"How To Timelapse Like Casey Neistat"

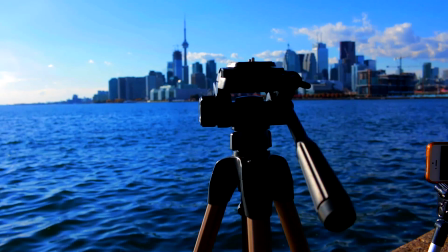And last but not least, make sure that you have a tripod that is sturdy and stable and won't get blown around by the wind,
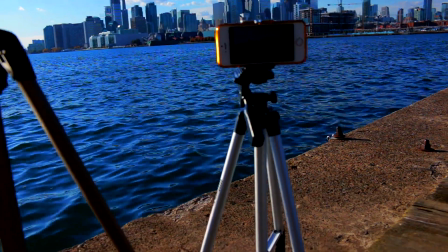because with any far zoomed in time lapse,
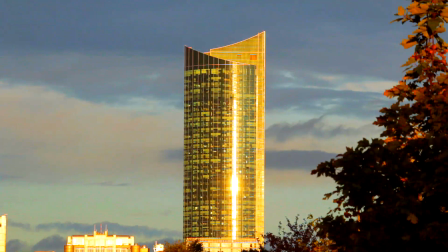even the smallest movement is gonna create a really noticeable shake during the actual shot.
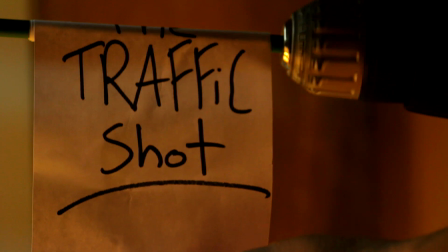Such a sweet talker, you know how to get what you want.
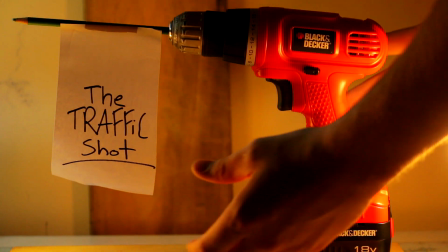Now don't you, darling?
The traffic shot.
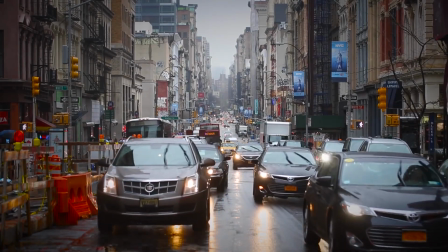Is there anything in life more satisfying than that feeling when you're playing brilliantly?
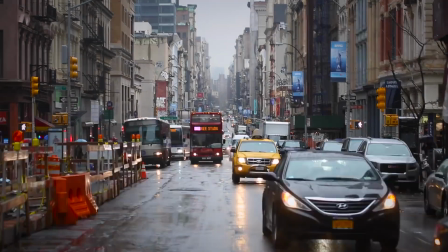Hold on, I gotta get high. Phenomenal.
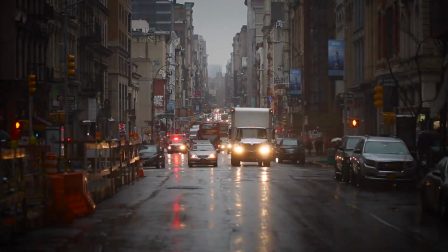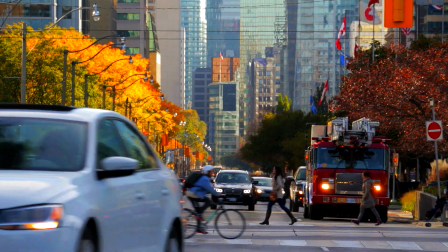This is how I shot this time lapse here.
Is there anything in life more satisfying than that feeling when you're playing brilliantly?
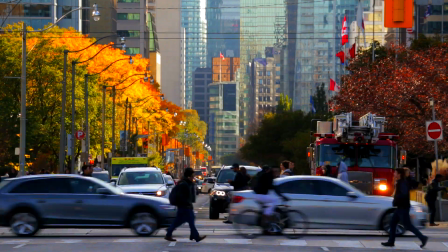Hold on, I gotta get high. Phenomenal.
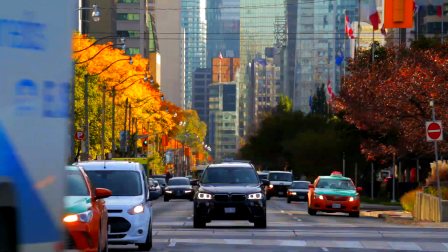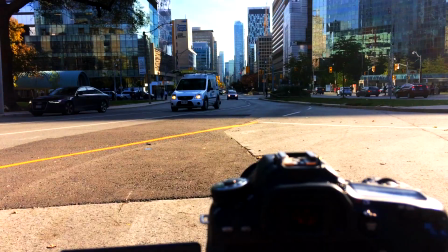this is how I shot that.
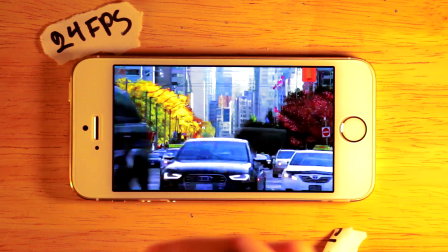It was shot with a frame rate of 24 and a shutter speed of 50, an aperture of 11, and an ISO of 100.
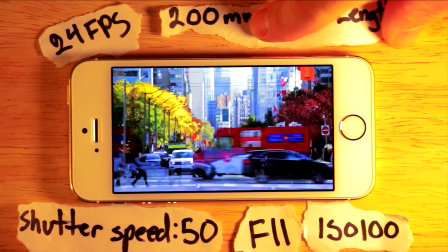I only shot for about 10 minutes because with traffic time lapses, if you speed it up too quickly, it actually begins to look weird, so you don't need that much footage.
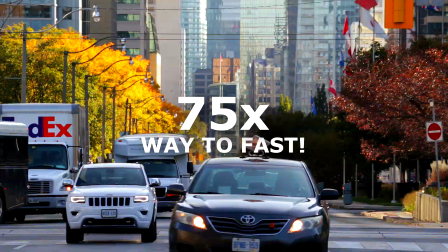I tried to compose the shot so that I could get in the really nice fall tree colors and the tall buildings in the background,
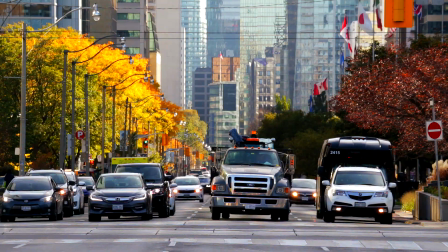as well as most of the crosswalks, so I thought it turned out really well.
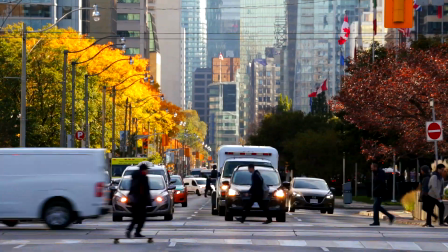The key to this kind of time lapse is finding a spot where the traffic is coming right at you, but you're not actually going to get hit by a car.
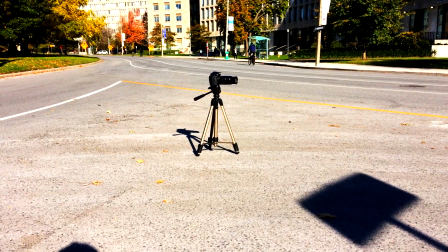So something like this on the road where I can find a spot to put my camera, but I won't get hit by a car.
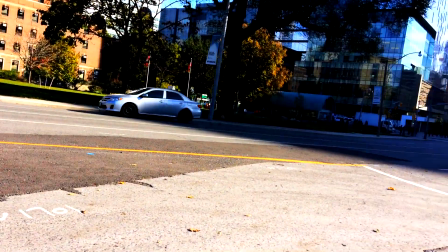I get a shot where it looks like I'm kind of standing right in the middle of the road.
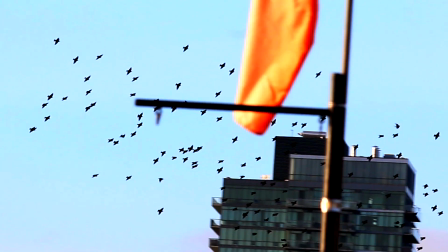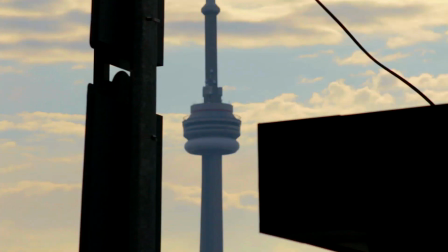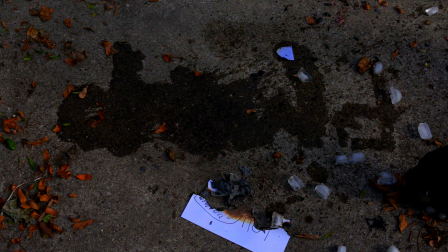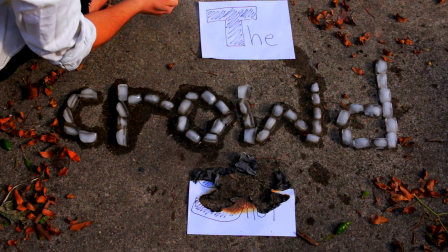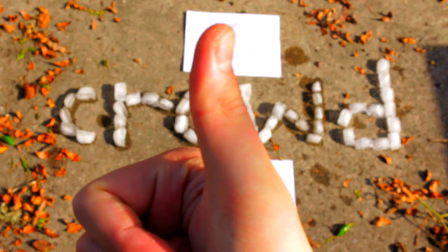The crowd shot.
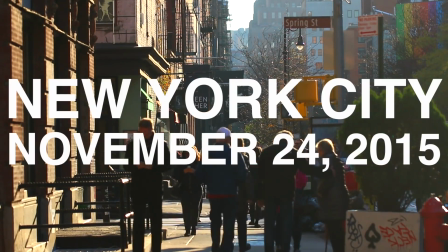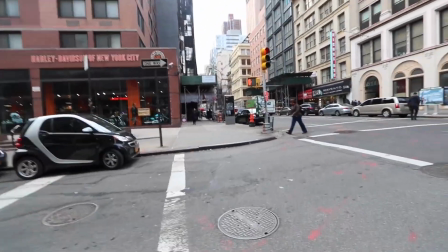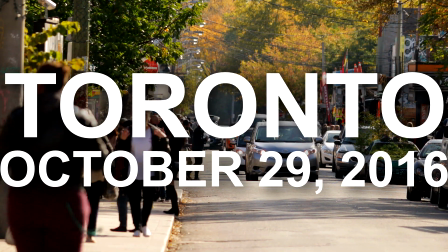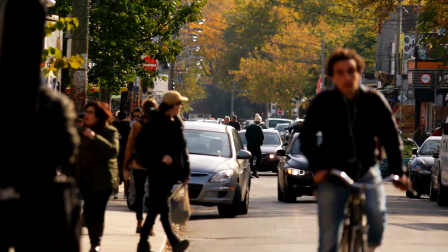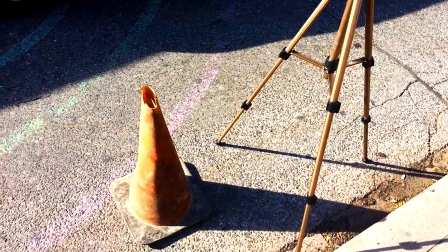I shot that with a pylon in front of my tripod so that any cyclist going up the street would go around the tripod,
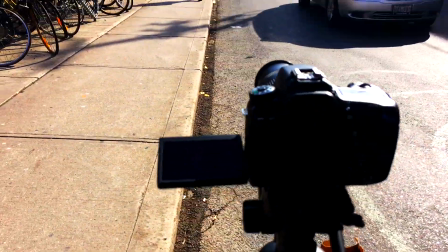and also so that cars would avoid it as well and stay as far away from it as possible,
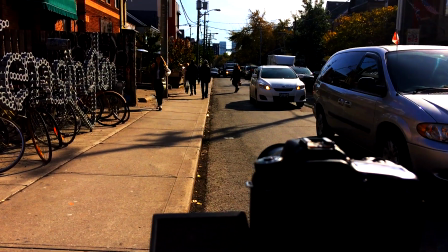because the last thing I need is for my camera to get hit by a car.
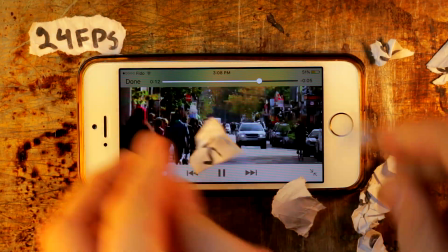I shot it with an FPS of 24, a shutter speed of 320,
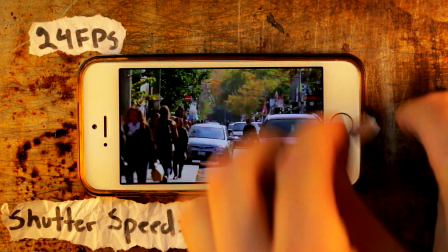an aperture of 5.6, an ISO of 100, and a focal length of 210mm.
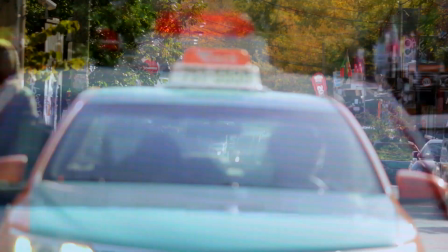You could also use an ND filter to shoot it at the ideal shutter speed of 50,
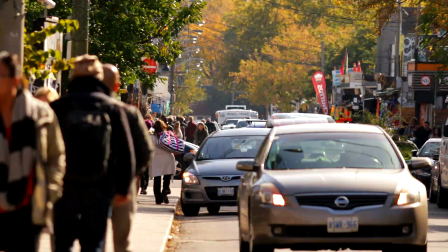but I find that even with a 320 shutter speed, it turned out looking fine, so you don't actually need a neutral density filter.
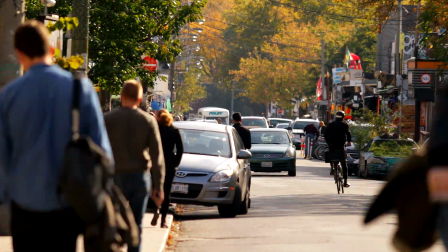For this type of shot, all you have to do is find a crowded area where lots of people are walking,
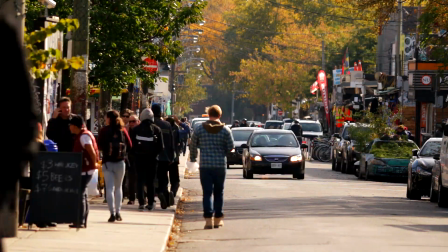and to get that blurry effect in the foreground, you want to use an aperture of about 5.6,
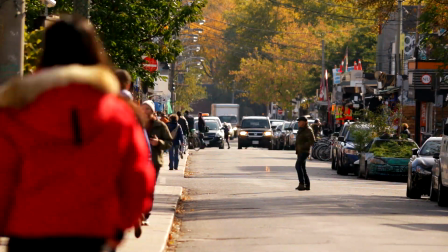and then you want to be focused about halfway down the street so that when people actually get your camera,
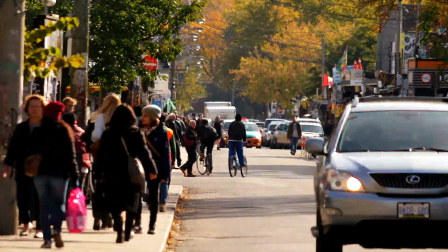they're out of focus because of that depth of field that you get from the 5.6 aperture.
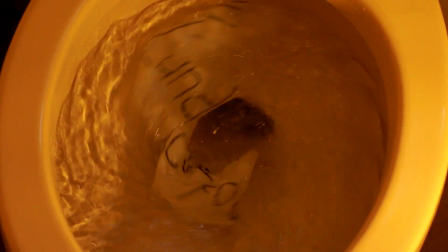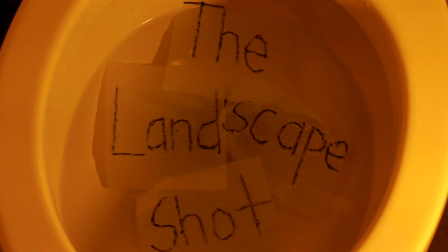The landscape shot.